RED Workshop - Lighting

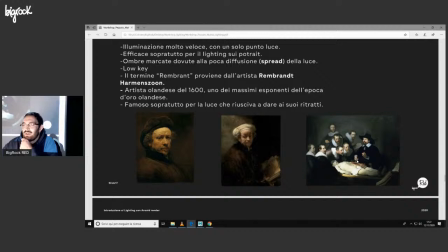Non avremo mai una luce così e che mi illumini anche la parte del corpo. Quindi anche qui vediamo come lui gestisce le varie luci, i vari punti luci, come un set fotografico in realtà.
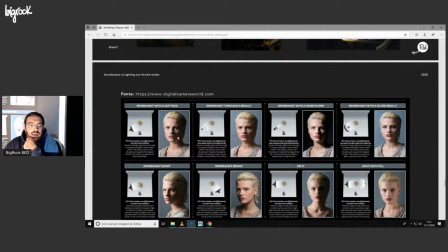E da qui possiamo vedere i vari esempi, sempre all'illuminazione della Rembrandt. Vediamo qui il volto di questa donna, dove abbiamo solo un punto luce e già abbiamo creato un carattere al nostro personaggio.
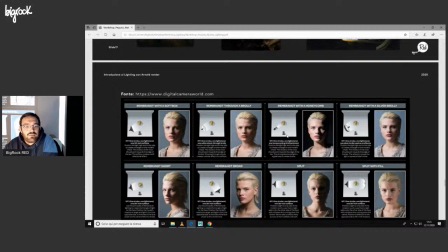Abbiamo questa luce, questa ombra abbastanza netta che rimarca più o meno la fisionomia del volto. Poi abbiamo questa qui che è molto più soffusa. Noi logicamente lavoreremo sempre con lo spread in realtà,
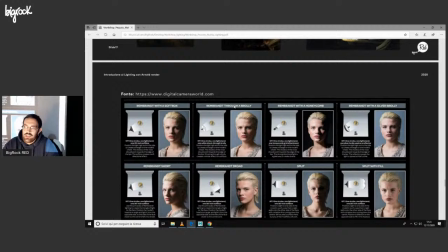mentre qui ci si usa nei set fotografici,
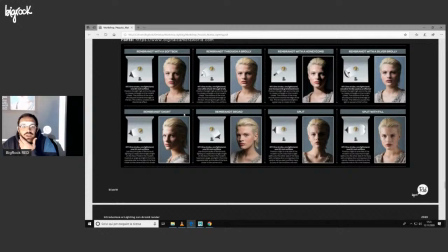si usano pannelli comunque lucidi o ombrelli e via discorrendo.
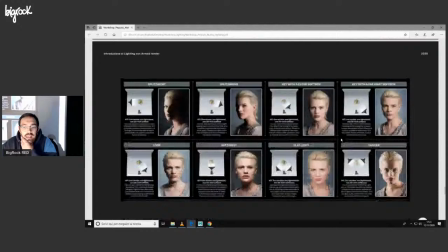Quindi qui abbiamo diverse posizioni delle varie luci.
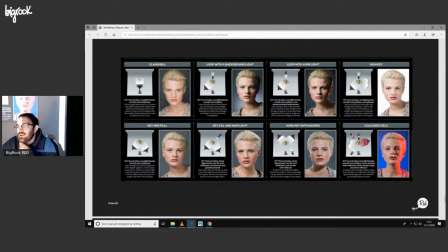E ritornando alla luce espressionistica, questo è un esempio. Qui vediamo che ci stanno diverse luci, aiutati comunque dalle gelatine colorate, e che creano un altro mood rispetto a questi qui.
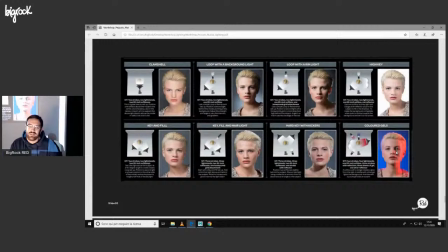Perché? Perché comunque dando del colore alla luce creiamo di conseguenza
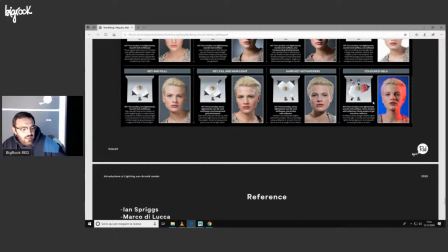rappresentando un qualcosa che dipende dall'environment che abbiamo, logicamente.
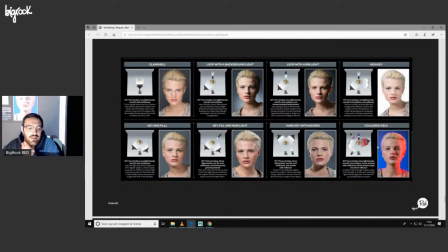Quindi se abbiamo un environment sci-fi, con questa luce qui possiamo risolverla tranquillamente.
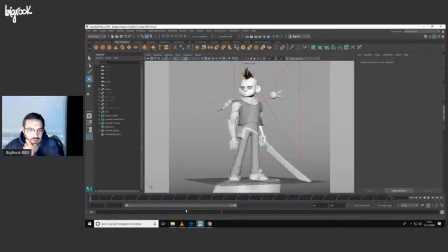Ora che abbiamo fatto questo breve excursus, prendiamo un po' di esempi che ho creato. Prendiamo lui è Billy, e illumineremo Billy. Io mi sono già creato una sorta di preset delle mie luci. Abbiamo le tre luci.
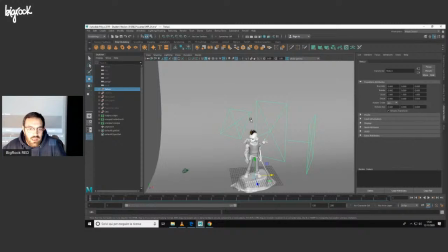Proviamo. Allora, vado in prospettiva un attimo. E abbiamo la prima luce principale, ed è questa.
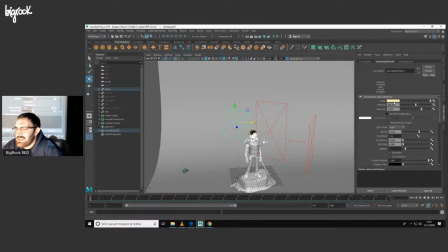Ho aumentato la mia intensità, ho dato un colore abbastanza caldo e l'esposizione l'ho aumentata a 2. Attenzione, lo spread l'ho abbassato un po' per avere ancora più esposizione della luce.
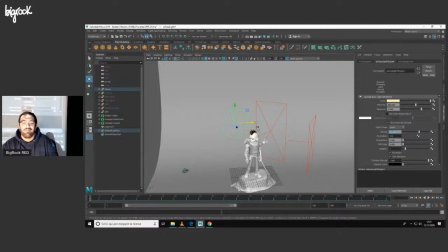Poi, logicamente, bisogna fare delle prove di rendering per capire bene come gestirla, perché non uscirà mai dal primo posizionamento delle luci.
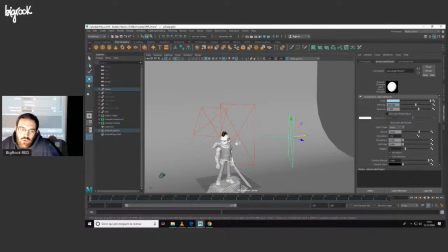Ecco. Poi abbiamo la luce secondaria, che mi illumina le ombre, mi colora le ombre, e ho usato un colore abbastanza freddo, proprio per creare il contrasto, lo voglio provare così.
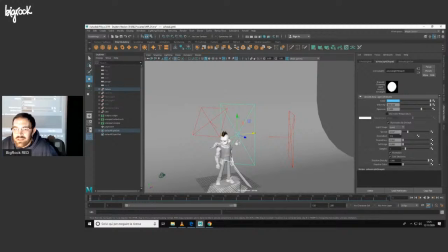E poi abbiamo infine la rim light. La rim light, come vediamo, abbiamo lo spread a
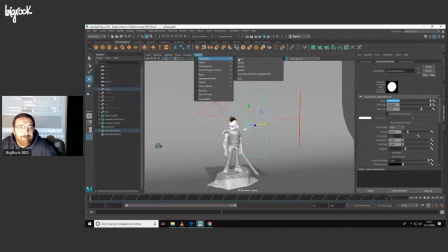0.1.18. E ora vediamo il risultato. Metto in scena così.
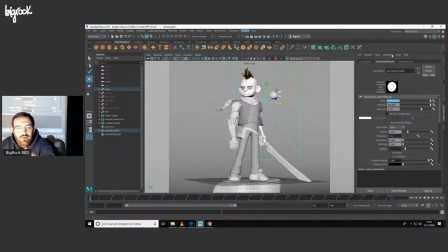Aspettiamo un attimo. Io leggermente ho già fatto il mio render, dopo ve lo farò vedere.
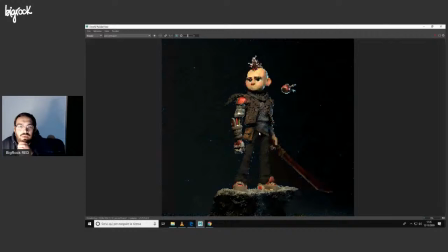Ok. E abbiamo la nostra luce.